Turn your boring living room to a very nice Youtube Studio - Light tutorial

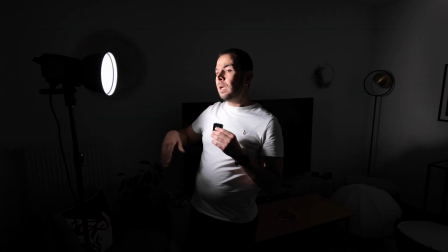So let us try to diffuse, to soften this light a little bit, to see how we can manage it and how we can control it even better.
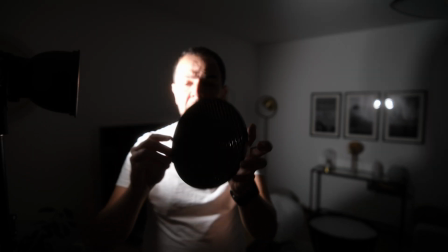The first thing I will use is this grid here that I can put in front of this reflector ball. Okay. And you can see that the light now is a bit different than before. I can turn it in order to have the direction of the light that I want.
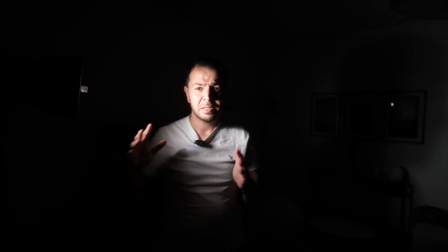And for example, this one is not bad. The light is still harsh, but this one for me is not bad at all.
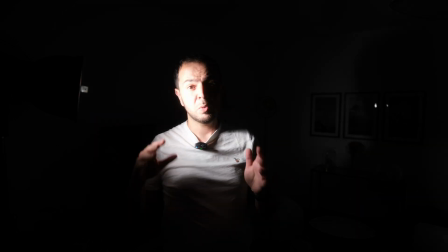By the way, this light is the Molus B200. We can find the Molus B100, B300 and B500, and the price range of these lights is from 270 euros up to 750 euros.
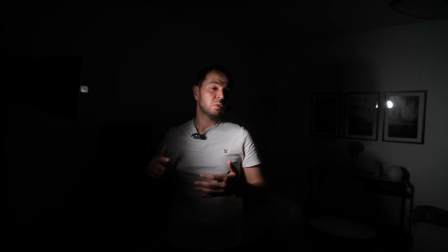So it's not a cheap light, but you can use it for lots of things, for lots of cases, for lots of light scenes, for lots of YouTube videos and client work. And for me, this one is a good investment.
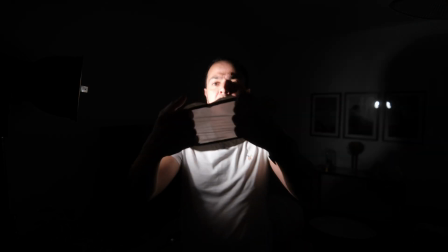Let's diffuse it a little bit more. I will use this diffuser cloth here that I can put on top of this.
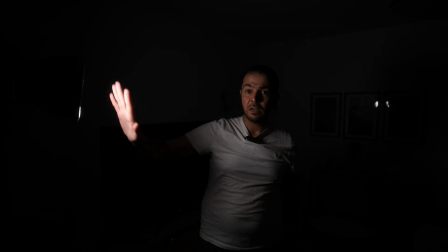So now I can even look at the light because it's diffused with this soft cloth here. So this is how it looks at 1%, 5600 Kelvin with this Molus B200.
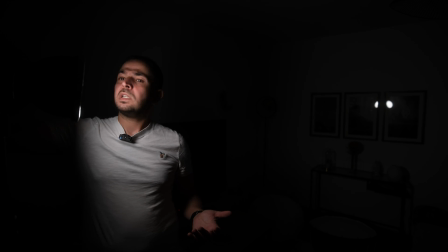But once again, if I would like to increase the power, as I'm increasing the power here,
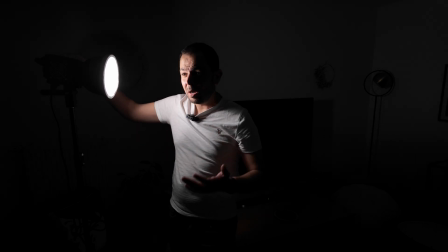I can see that the light becomes so harsh, and once again this is not something that I like.
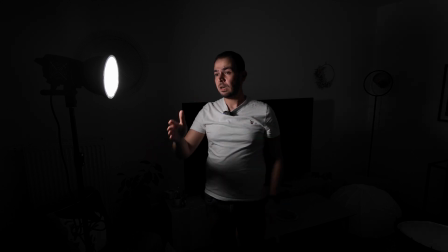I can put it a little bit far away from me. I can see myself clearly on the LCD screen of this Fuji X-H2S, but the light is not what I like to have in my videos.
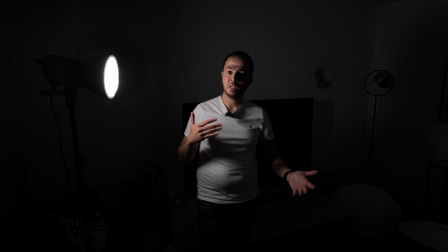So let us try to diffuse this light in a different way to see different light modifiers and how we can use them in our advantage.
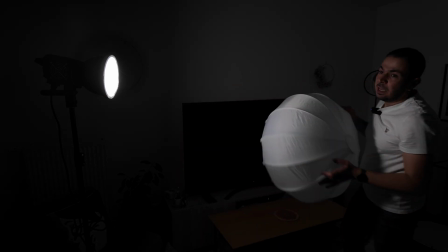And for example, I have this lantern here from Zion.
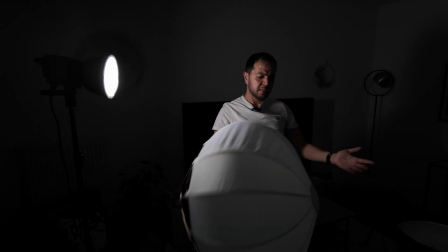This is, I think, a 60 centimeter lantern.
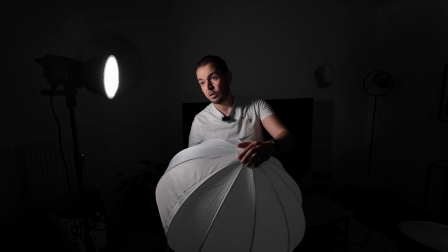This one will diffuse the light a lot. So let's see what we can achieve with this one,
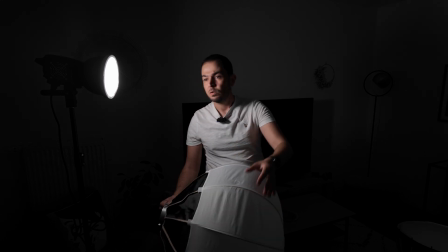and then we can see if we like it or not, or if I have to change it to another modifier.
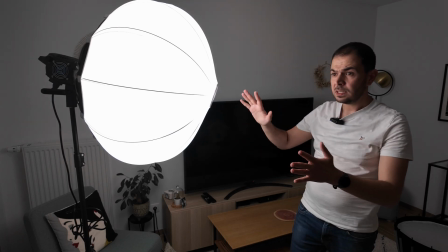So this is the lantern here.
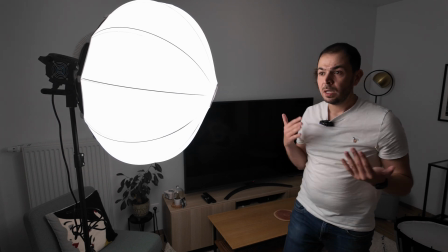I'm still at 1% output power, and you can see that the light is much more diffused now,
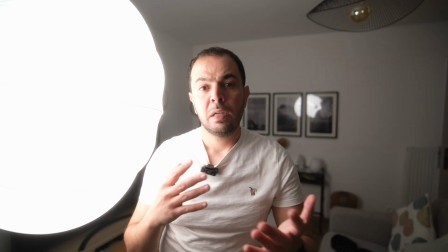and the light quality is nicer than before.
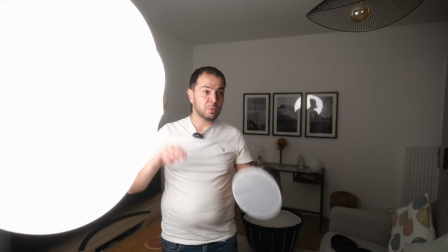Before with this one it was so harsh, but with this one I can see on the screen,
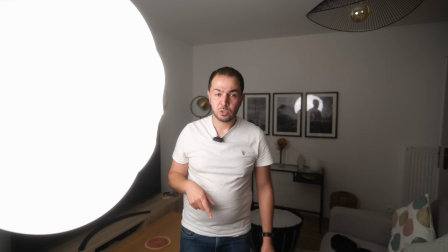whether on the Osmo Pocket 3 or on the X-H2S, that the image is better.
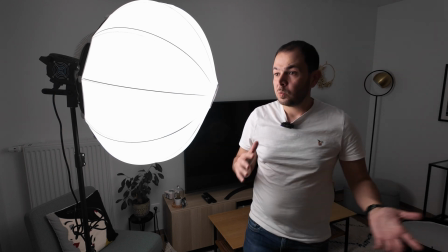The image quality looks much better with this light. But what I don't like about lanterns in such cases,
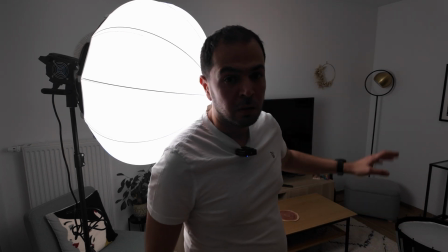in such videos, is that you can see that we have lots of light also behind,
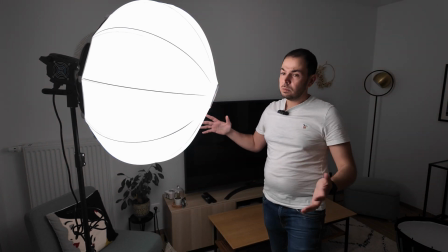and this light is not very well controlled because it will spill out all over this globe,
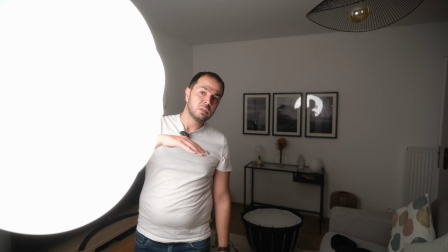all over this lantern, from all sides, to the front and to the back, to the upper part and to the lower part.
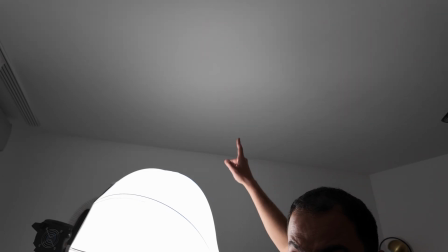So we have lots of light up on the ceiling as well, and we have lots of light on the ground.
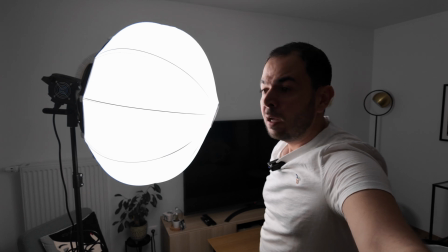So that's not something that I like to have.
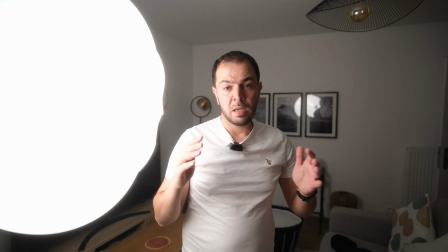Once again, I prefer to control my light, especially for my YouTube videos, for my client work,
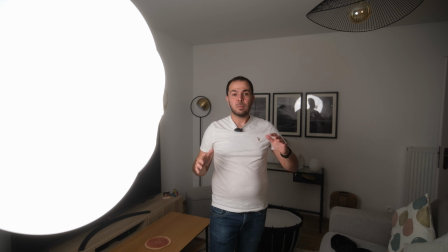so I don't have to worry about what's happening in the background and so on.
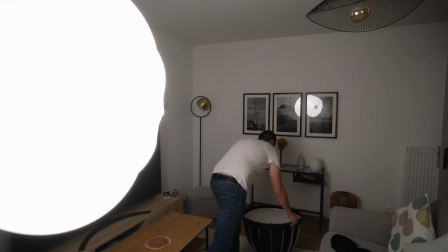So now I will change this one, and I will use a regular softbox.
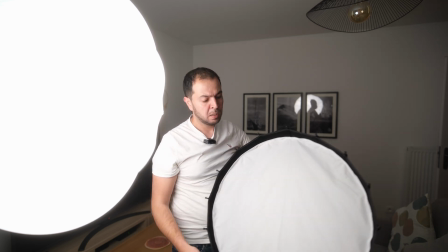This is a 60 centimeter softbox. Now I have two diffuser panels here.
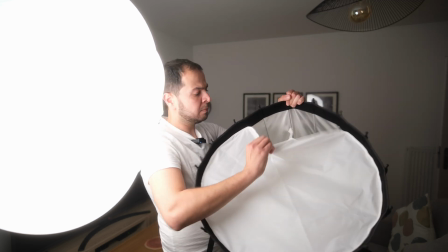You can see this one, and I have another one from the inside.
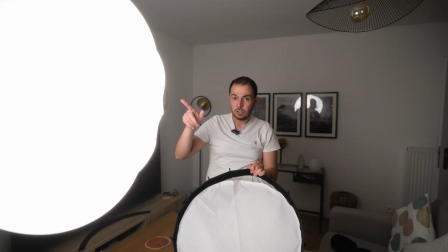I will put this one instead of the lantern, and we can see the difference.
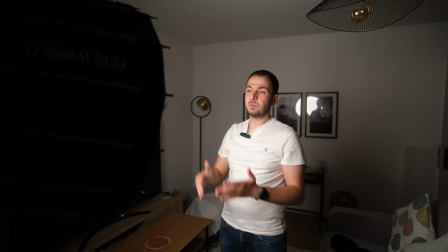Now I'm facing this softbox, and the light is quite interesting.
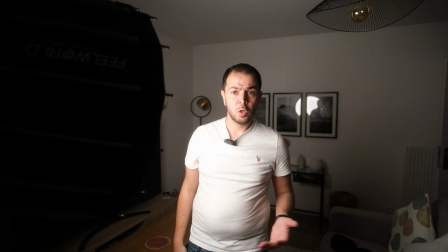I'm at only 1% output power, which is good if I'm not so far from it.
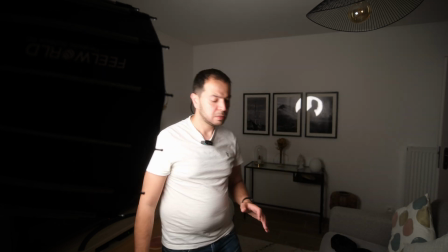And we can see that we don't have much light coming around. Let's go up to the ceiling.
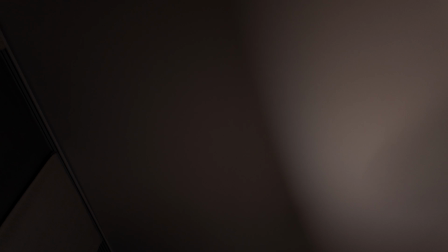We have just here some light, but we don't have behind.
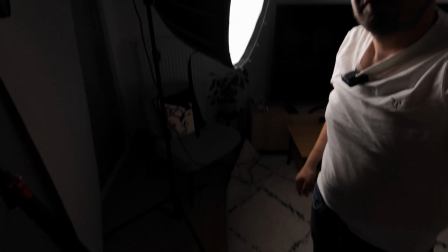And if we go down again,
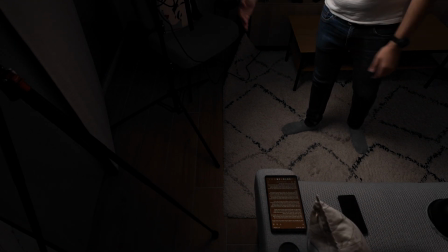in the front part of this softbox we have light, and before it we don't have light.
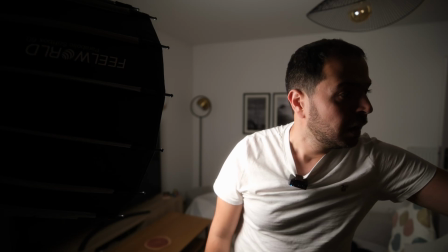So that's something starting to be interesting
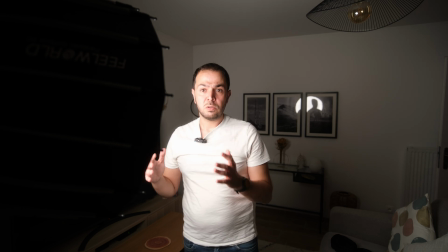according to my taste, according to what I like on my videos.
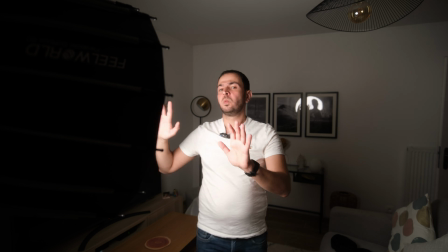So this one is the softbox with 2 layers of diffusion.
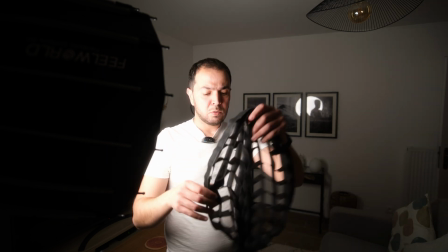What we can add to make it even more directional is to use these grids here, what we call honeycomb grid.
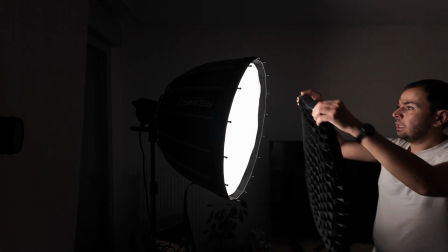So let us install it.
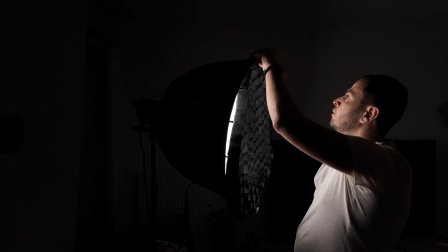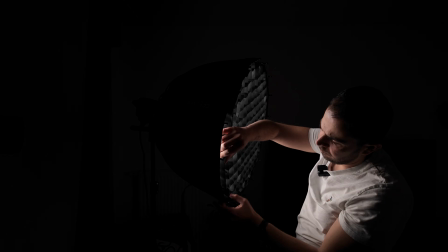So we can see a difference between the light now with this honeycomb grid and before without it. And I can turn it, so I can, let me take this from here so I can show it to you.
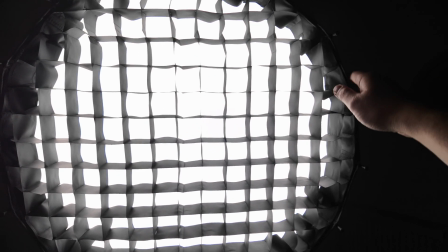So I can turn this one,
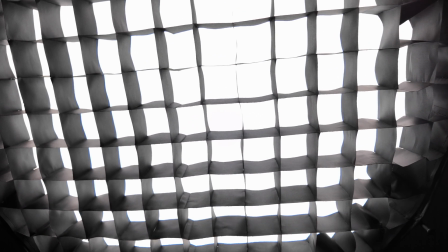so I can have the light coming in the direction that I like.
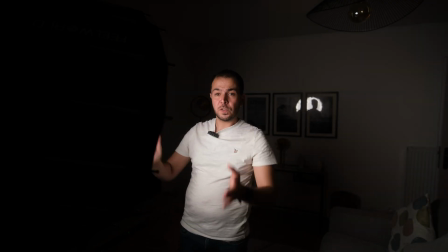Personally, I really love this kind of soft boxes with a honeycomb grid,
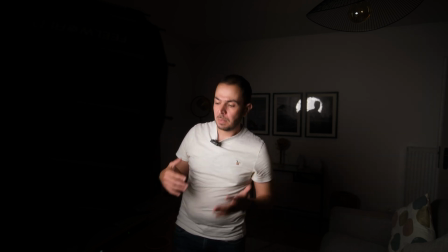but in order to make the light even better on me, I like to take it a little bit higher
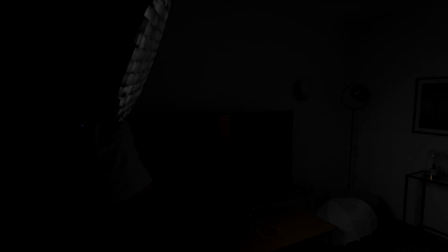and then tilt it down towards me with a 45-degree angle approximately.
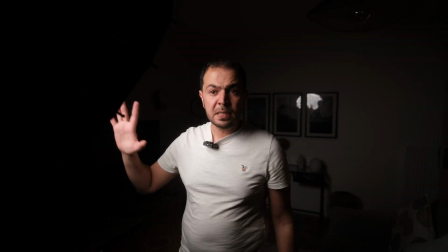So this kind of light is really interesting for me.
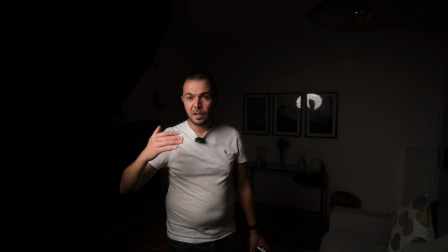The light is a little bit above me at 45 angles from me, so this is very interesting. I can see we have nice highlighted areas, nice shadow area. We have a dark background still, so we can add maybe some lights in the background to make it even more interesting,
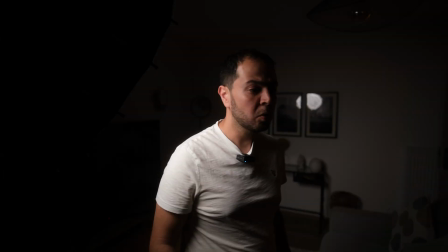to have some depth into the footage that we are recording. Okay Google, allume ces jours.
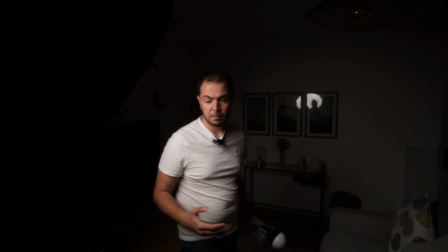So now we have this light here.
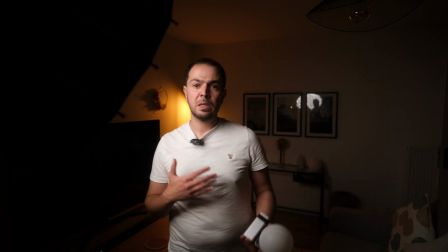to add more interest into the image, to create more depth. And I think it's really interesting.
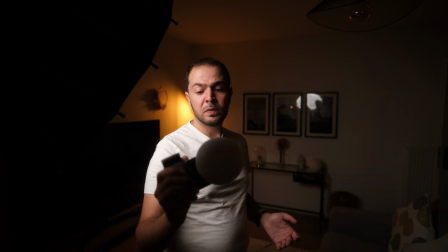And we can also add another light. I have this one, the X60 from Zhiyun.
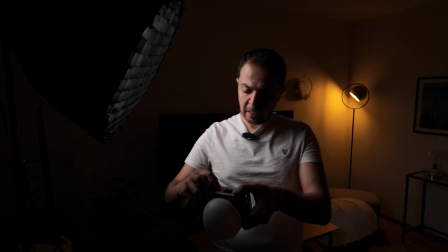This one is the RGB color. Let's turn it on. Let's change the hue.
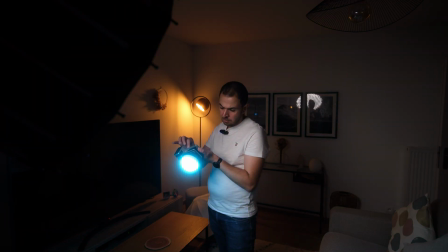Let's put something around blue. Okay, this teal color, I like it a lot.
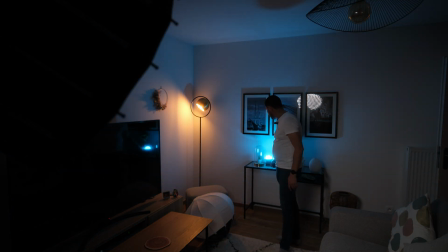So I can put this one here maybe in the background.
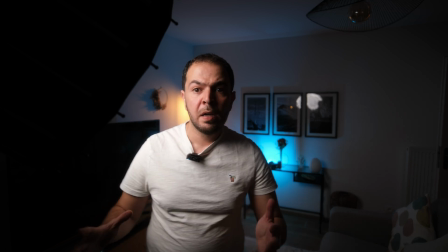And now we have somehow nice depth.
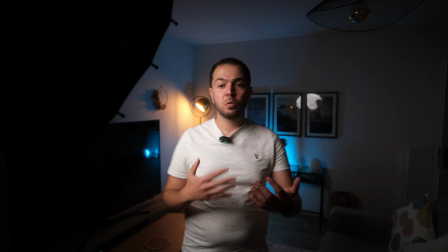We have created something interesting in the background to create the separation between me and the dark background that we had before.
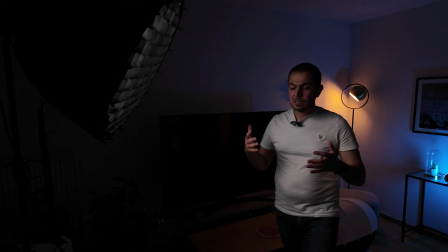And this is really important in order to make the audience more interested in what you are posting and what you are creating.
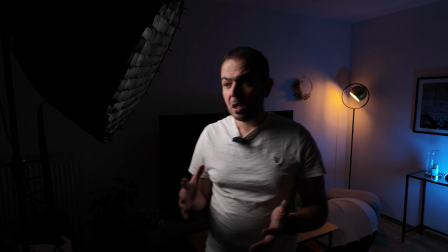So this kind of setup is easy to achieve and is quite simple to make.
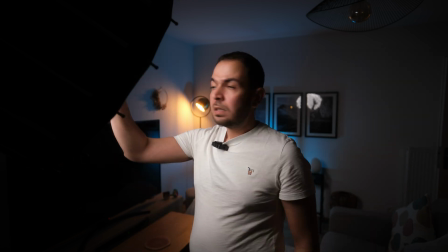These are the 3 lights that I'm using now. The key light here, I have that one that is in my apartment. I can use it as a backlight, and I also made this one,
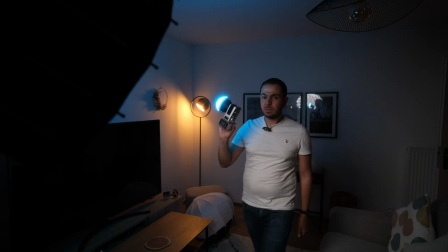the smallest X60 RGB from Zhiyun, as a backlight as well.
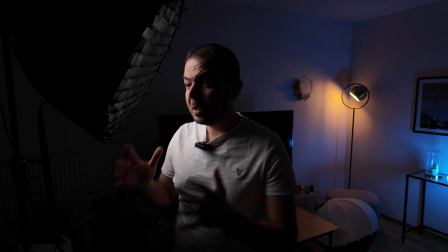So let me know what do you think about this setup in the comment section below.
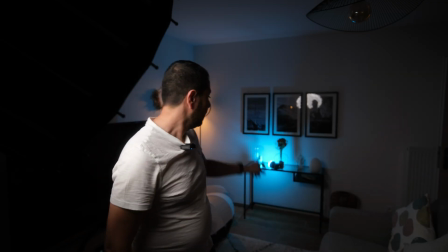We have 3 lights once again, the key light, the backlight here that I'm using from Zhiyun, and the backlight that is already in my apartment that I'm using now to create this depth and this touch of color in the background.